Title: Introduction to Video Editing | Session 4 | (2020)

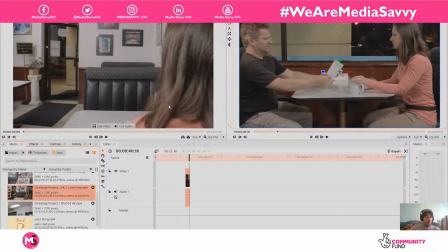[20:25]
And basically, it just kind of, it's a more subjective shot for the person. It's just kind of closer into them. Let's have a little look. Right.
Camera speeds. And action.
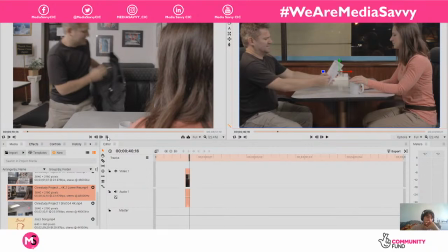[20:42] Hey, sorry I'm late. It's okay. So, what's good?
I think that it feels a bit far away from him,
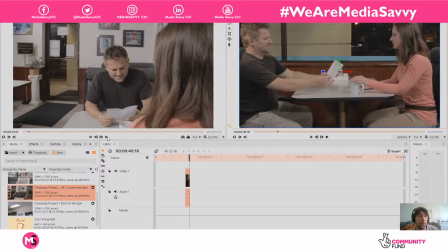[21:01]
and that it might not cut as you see, because we're trying to match the cuts. So you look at the one on the right is where it ends, and then the one on the left has to match that, because the next line is what's good here, and we're trying to match that clip together.
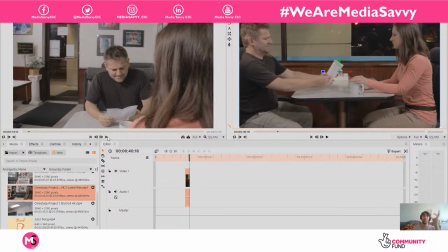[21:15]
And I feel like the shot's not tight enough, so we'll see if they did a tighter shot.
Good here. Listen. Speed. And action.
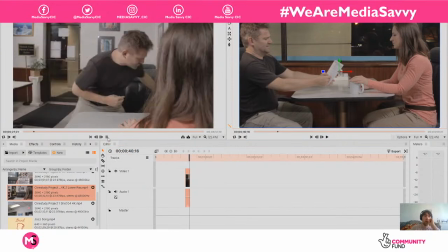[21:30] Hey, sorry I'm late. It's okay. So, what's good here? Listen. Cut.
Okay.
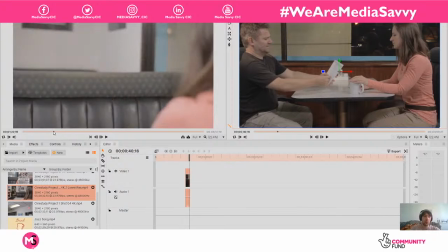[21:45]
There we go. That's nicer for me. I think that's going to match better with the cut. And it's still an over the shoulder, but they've changed the angle. They've made it slightly lower, because the last shot was quite Sorry I'm late. like a high angle shot.
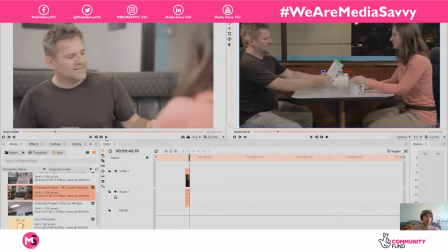[22:01] It's okay.
Here's a little tip as well, guys. There's a thing like you have power dynamics in cinema. So like, if you want a character to look like superior, then you would have them on a low angle.
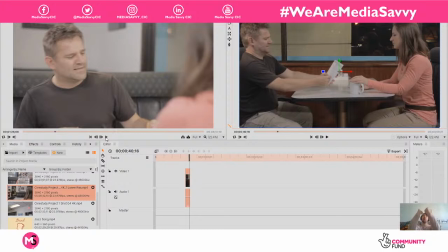[22:16]
So you would shoot them from like low, like looking up at them, because then that would make them look taller. It would make them look powerful. And if you want to kind of make someone look small and weak, you can shoot them from a high angle, so it makes them look like you're looking down on them. It's like a classic cinema technique.
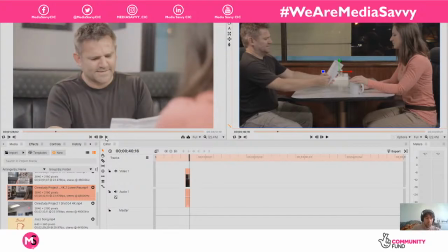[22:39]
I think, right, so I'm going to put my in point here. So we've got this one in the bag. So by putting my in point in, I press I on the keyboard, and that makes that little black dot there and the red line. And then I'm going to press O when I'm ready to take it out.
What's good here?
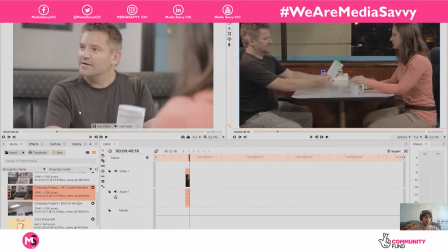[22:58] Listen. We need to.
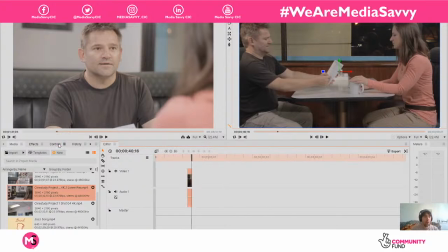[23:13]
Okay, is there any way that I can make that? Okay, hold on. So I'm going to press O. Sorry, I need to press back in this box.
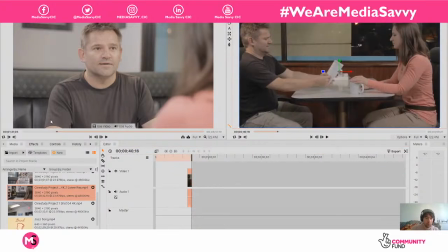[23:21]
Then press O. Oh, it's taking the full thing. There, pressed O. It's registered it.
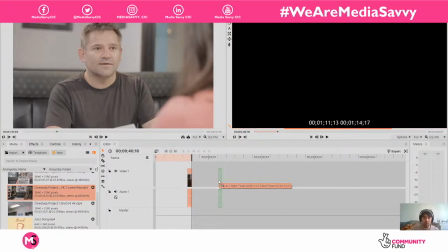[23:30]
And I'm going to take that little bit in there.
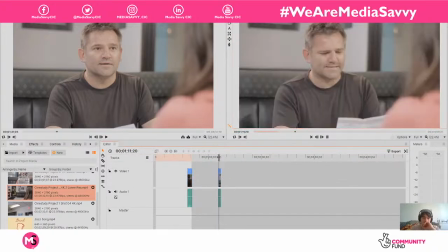[23:37] What's good here? Listen.
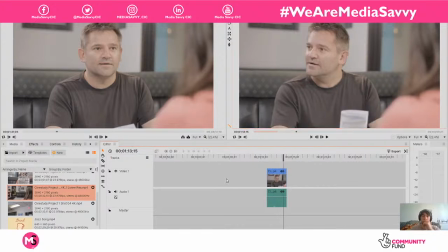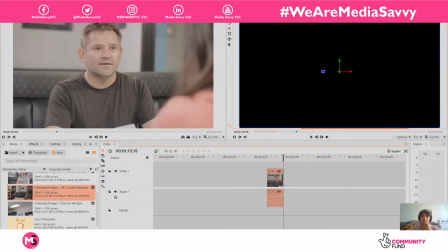So she says, listen. I'm trying to get him to turn back around.
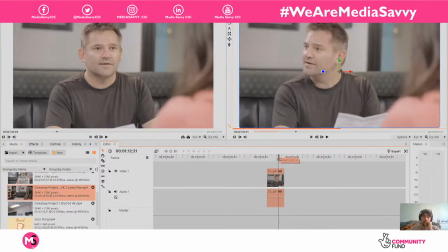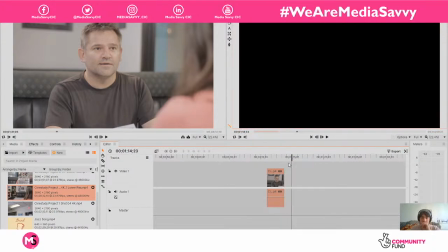[24:20]
Does he not turn back around until she says we need to talk? Because I want to get her on that.
What's good here?
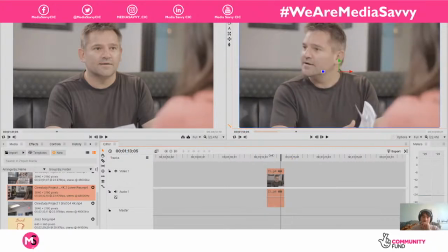Listen.